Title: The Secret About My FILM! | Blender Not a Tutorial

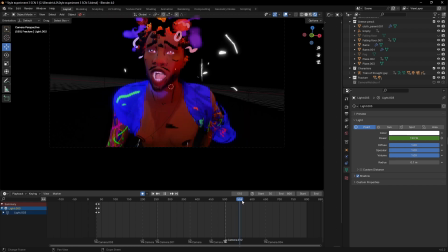I think the sixth scene. Yeah. It should be the sixth scene.
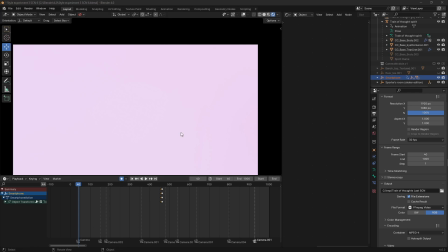Okay, so this is the last scene of my film. And remember when I was talking about the transition effect?
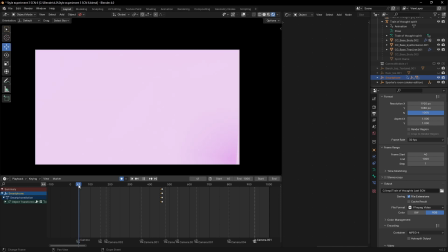So you can see the last scene ended with a white background.
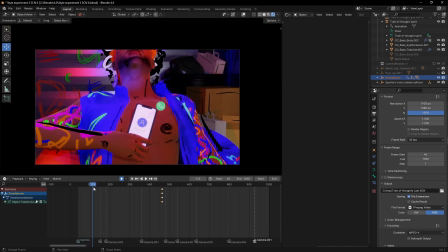I continue with that white here. And if you notice that I did on each scene, the transition,
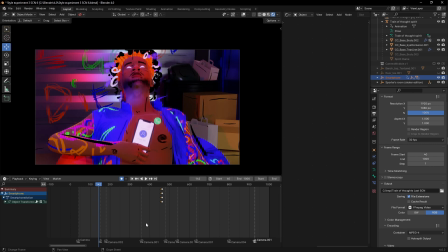I really want to create a very dope transition between my scenes.
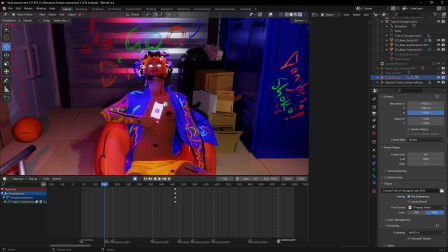So that I actually made that. So let's get into this more.
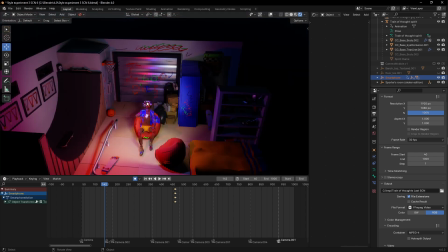Yeah, so these are some grease pencil. I got this entire setup from Sketchfab too, but I did some tweaking.
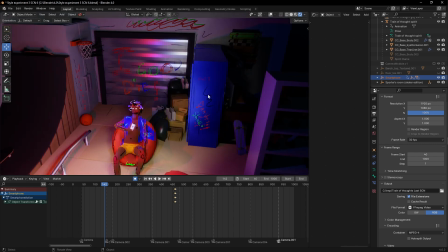All these wall art, I made them because it
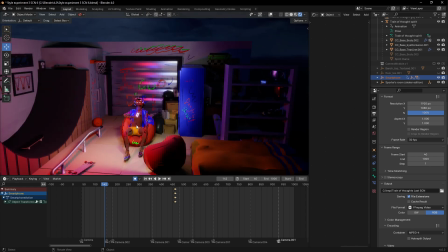suits his personality and the kind of person he is.
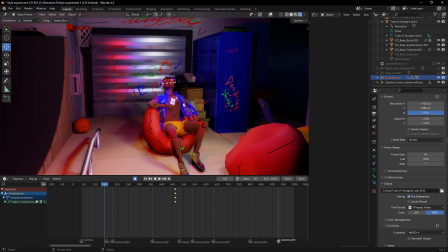I would have modeled everything, but I don't have the time, man. I'm just one person, and I had to just work fast.
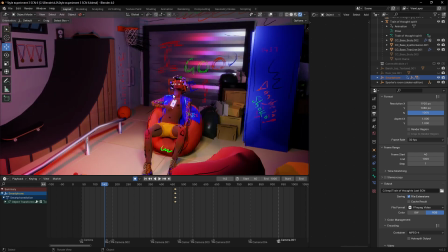If you check the actual film,
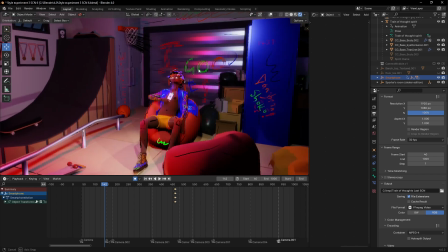the links to every asset are there on my YouTube channel.
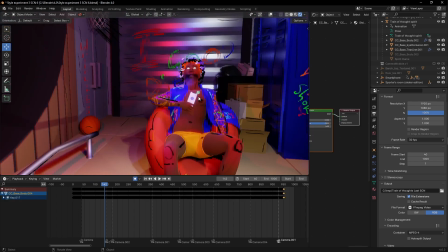Yeah, right here on my YouTube channel, you see I link all these guys, these dope guys.
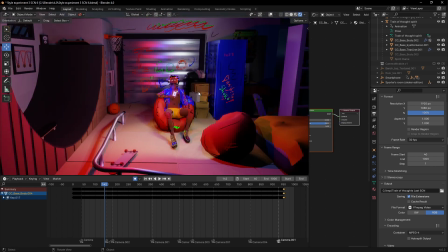They really help me out. The character and animation, I did those by myself. So imagine me model everything. If I had done this myself, this is going to take me like a year less.
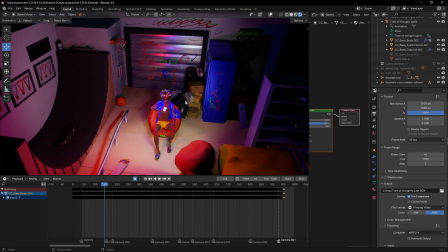If I'm fast, it will take me a year.
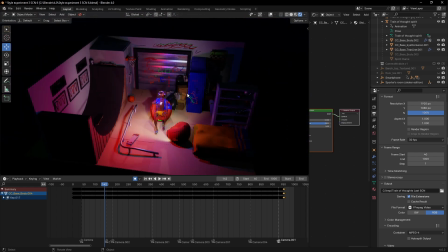And if I'm moving in moderate speed, it might take me maybe 2 or 1.5 years.
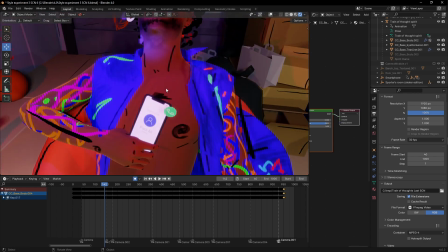So because I have other responsibilities to attend to. So now let's get into the trick in this scene.
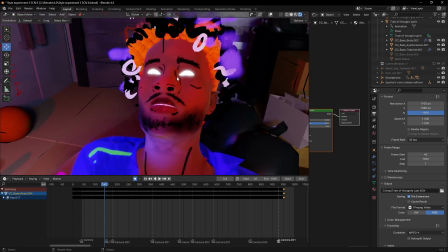Obviously he's in a trance because everything was happening in his head. My story, this is actually the beginning of the story.
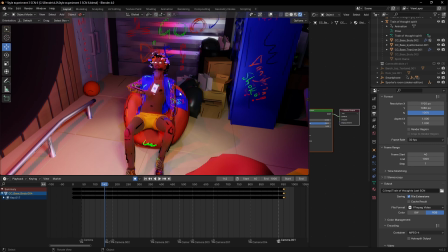So those stories where the beginning is the end and the end is the beginning.
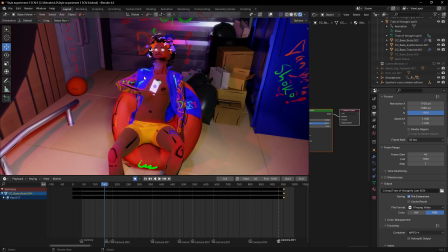Yeah, this is where I should have started from, but no, it wouldn't tell the story the way I wanted it.
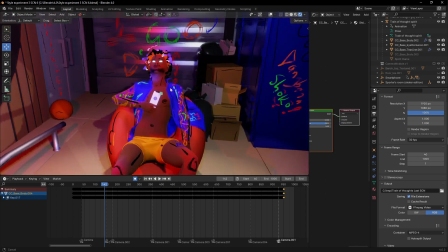So yeah, so he's in a trance here. But at the end of the film, I said check on your people,
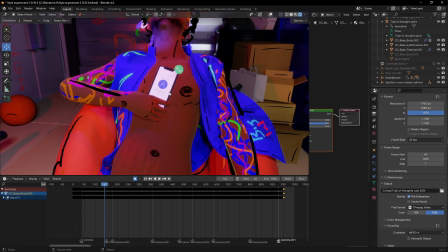because you don't know what one call can actually do in someone's life.
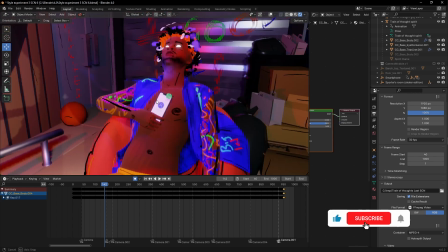So this scene also.
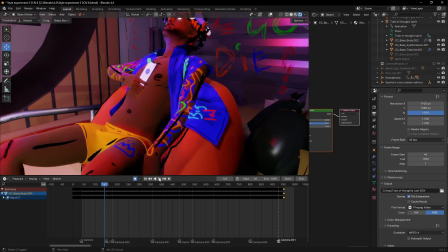Oh, I forgot to mention, in Marvelous Designer, if you notice that the cloth is actually interacting with this seat perfectly. So every scene you saw this guy sitting,
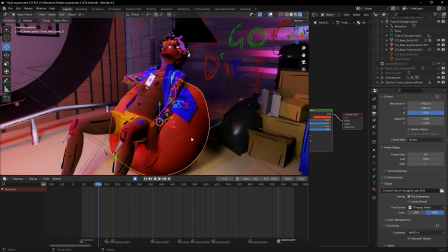I imported a OBJ of this couch into Marvelous Designer to serve as a collision object for the clothes.
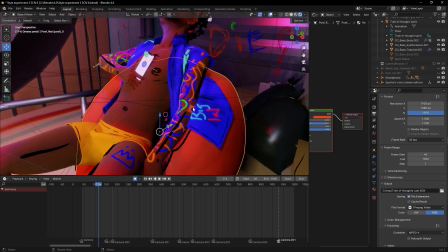So that you can do that. That's another trick. So because it wouldn't make sense if this cloth is going into the couch.
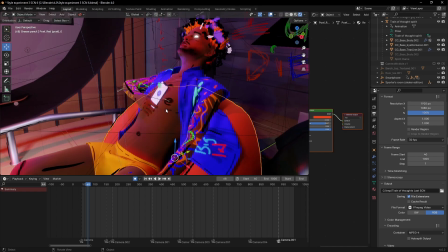I take my simulation serious, especially if it's the character wardrobe.
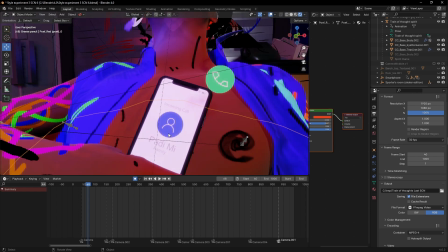Yeah, so this is Padimi. If you're in Nigeria, you understand what Padimi means. It means my friend.
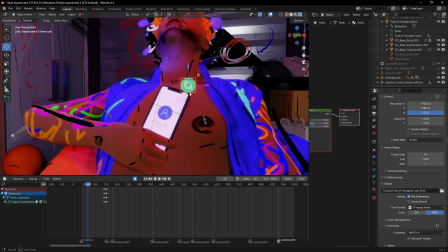And I created this bouncing icon to indicate call.
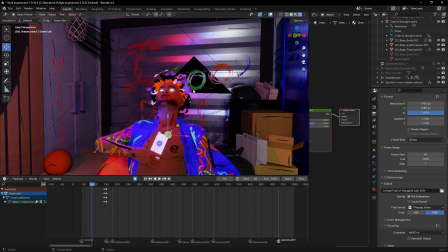Everything is I want the hybrid comic feel. I want to.
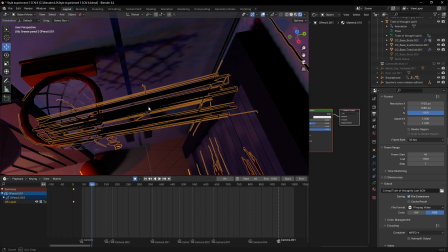I love what I did with this basket, this grease pencil stuff here. I love the way it came out.
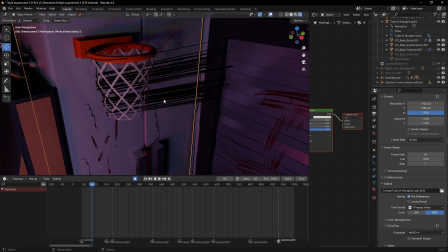I don't know. I was just playing and I love the way the stroke here. So I just kept it there.
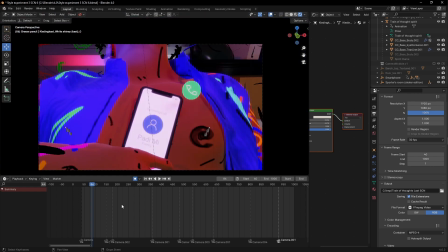It's actually like a mistake, but it looks dope. I left it there regardless. So these are my camera cuts.
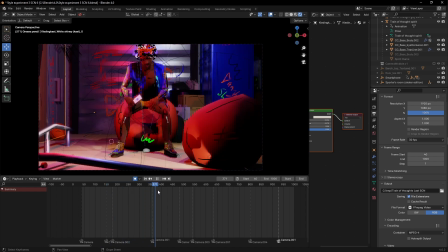This is where he woke up and he found that his phone actually woke him up. His friend was calling him.
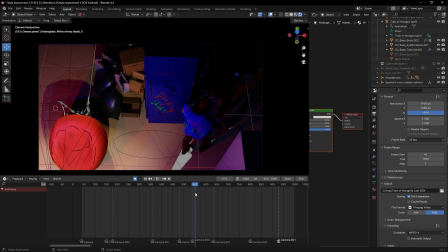He picked up the call. The trick now is, so when the guy left, I wanted him to go out of the scene and focus back on the demon.
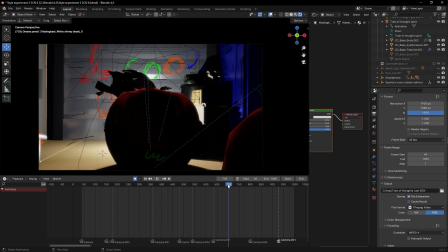This is the part where I said people found scarier.
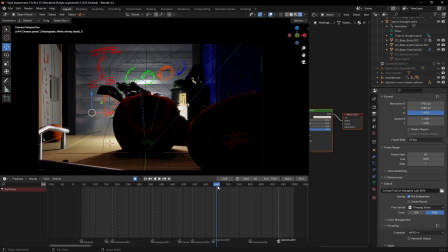People were like, his demon is still here, following him all around, and it's crazy fun.
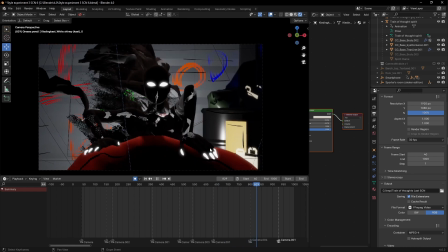Yeah, I never really animated a hand like this. She's a demon, and she can do anything she likes. Like, you can twist her head.